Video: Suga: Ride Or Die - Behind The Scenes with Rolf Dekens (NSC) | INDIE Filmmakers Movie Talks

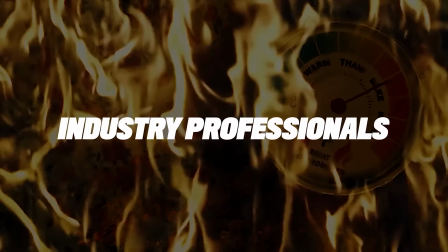0:08 series featuring in-depth interviews with industry professionals, taking you behind the scenes of the film industry. This is INDIE Filmmakers Movie Talks, and in this episode, cinematographer Rolf Dekens is gonna take us behind the scenes of the series Suga, Ride or Die.
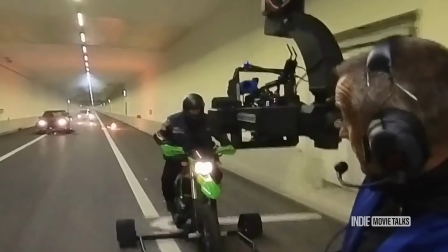0:27 Welcome at this behind-the-scenes look for Suga, Ride or Die, which is now streaming globally on Prime.
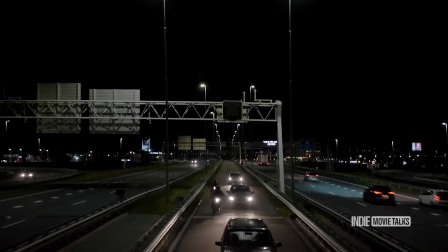0:33 This particular scene takes place in a tunnel where our main heroes are being hunted down by a rival motorcycle gang.
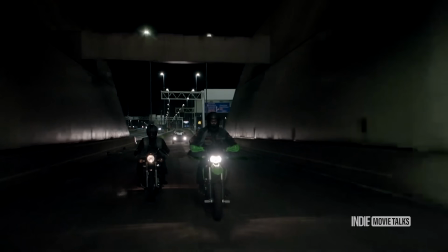0:40 Creating a scene like this starts with turning the script pages into a shot list, which then becomes a series of storyboards.
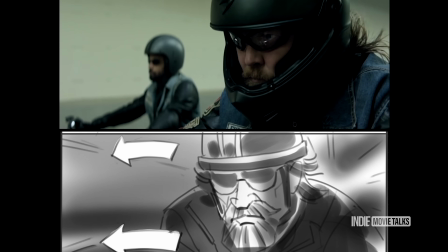0:47 And storyboards are essential when the camera, stunts, production design and visual effect departments all have to work together to bring everything to life.
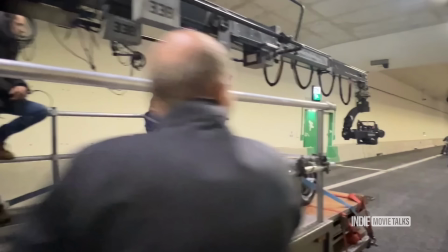0:54 We used several different camera rigs. The main one was our 22 feet techno crane with a flight head mounted on the truck.
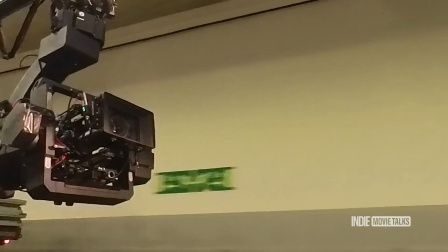1:01 And those shots were very solid and stable. The head is operated from inside the cabin with these two wheels.
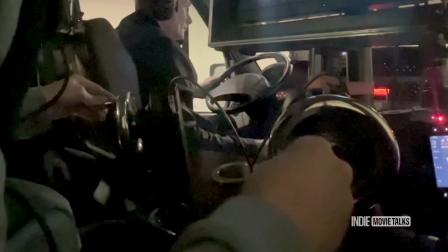1:07 And the entrance of the tunnel had a big bump, so I had to make sure not to touch the wheels at that moment.
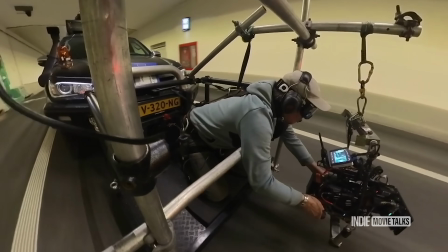1:13 We also needed some handheld low angle shots to shake things up a bit, so I was rigged to the front of this stunt base Hilux for those shots.
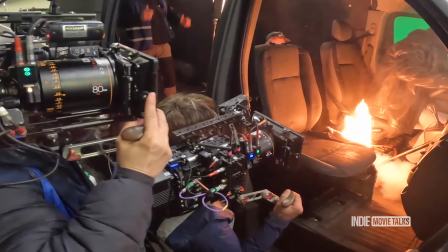1:22 I shot the series on the anamorphic Atlas Orions, but for this rig I didn't want to keep changing lenses all the time,
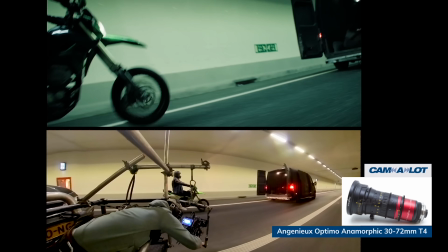1:28 so we used the Optimo anamorphic 30-72mm. I even zoomed in during the shot to add extra speed.
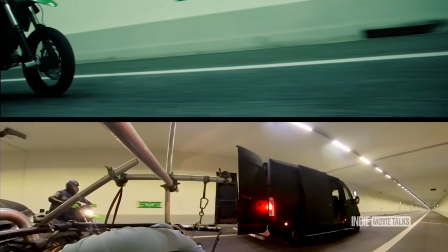1:36 This Amsterdam tunnel is 3 kilometers long, about 1.8 miles, so with every slate we were able to do a couple of takes before running out of tunnel.
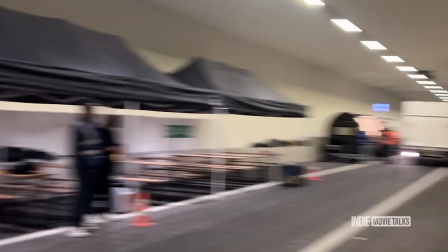1:45 It also has a curve at the end where we kept our base camp with all the trucks.
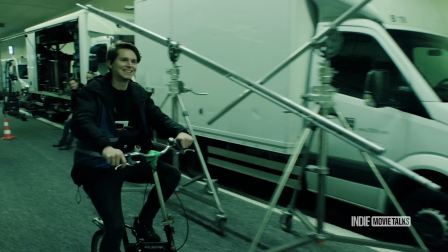1:50 And that's our data wrangler Dylan on a bike, and because we're Dutch we ride bikes everywhere.
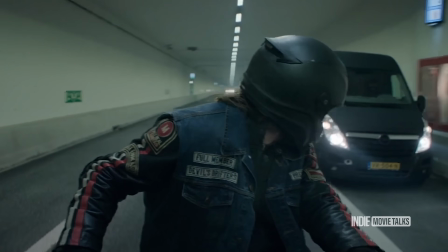1:55 Safety is paramount, so when the camera is close to a motorcycle driving actor we mostly push or pull them.
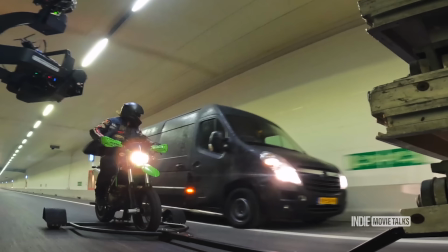2:01 This rig gives the actor the freedom to focus on their dramatic performances, while the camera can do all the movement.
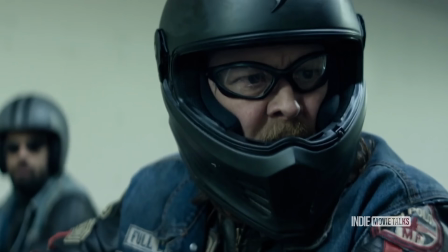2:07 And I'm a 90s kid and I saw this rig being used in the making of for Terminator 2.
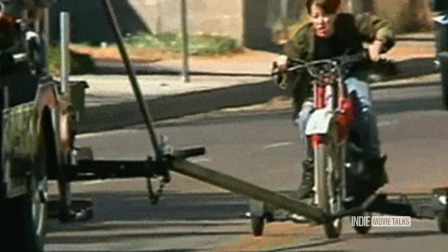2:12 Check out that movie, the music alone will change your life.
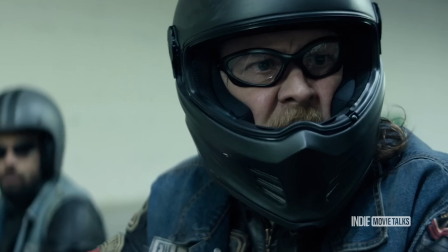2:15 We shot these shots standing still and used a wind machine and moving lights to fake a driving motion.
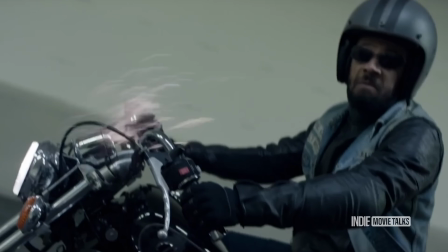2:23 The stunt double did the drop down, which was a one-take shot.
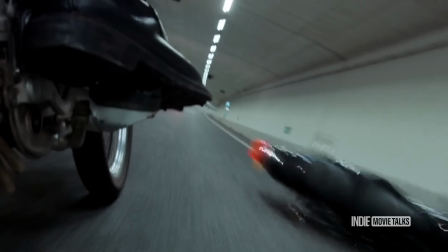2:27 We rigged a Blackmagic camera on the hero motorbike to do this quick pass-by, and driving over the victim was shot in reverse.
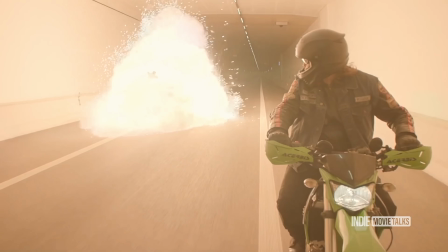2:36 When he received the final blow, we put the B-cam in a crash box with a wide-angle lens and shot it in slow motion.
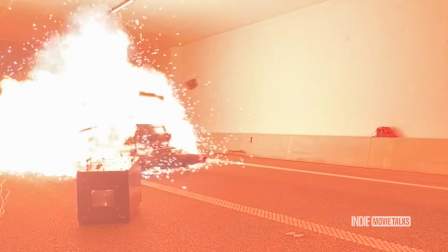2:43 That big black box with a little bulletproof glass window needed to be painted out of the A-camera shot,
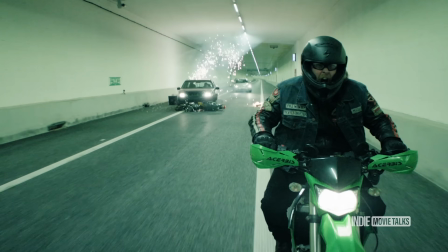2:49 and you can actually see the black box in the left corner of this shot of the original footage. The B-cam was exposed for the explosion to keep all the highlights.
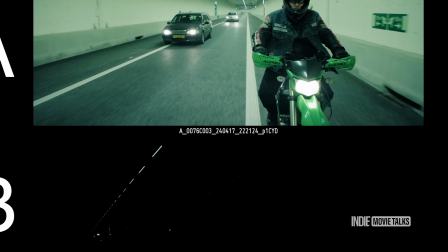2:57 That's pretty demanding for me because I have to convince the important people on set that this dark image will be fine.
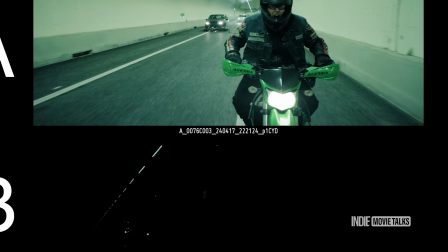3:03 But the A-camera is exposed for the actor's face. You don't want to have that exposure on the B-cam because it will look cheap.
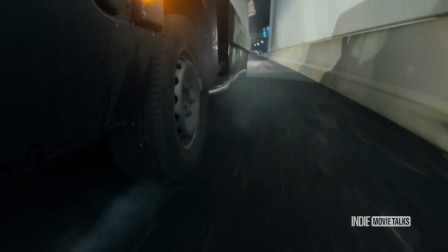3:12 Then stunt driver Lutz flipped the car to a 90-degree angle, and you can see how little space he has left on both sides.
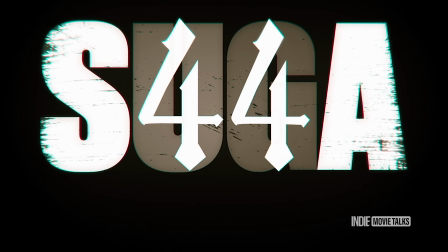3:19 Well, there's a lot more to talk about Suga, Ride or Die, but I'll do that the next time. Thanks for watching INDIE Filmmakers Movie Talks. Don't forget to like and subscribe, and follow us on Instagram and TikTok at INDIE Filmmakers. See you in the next one.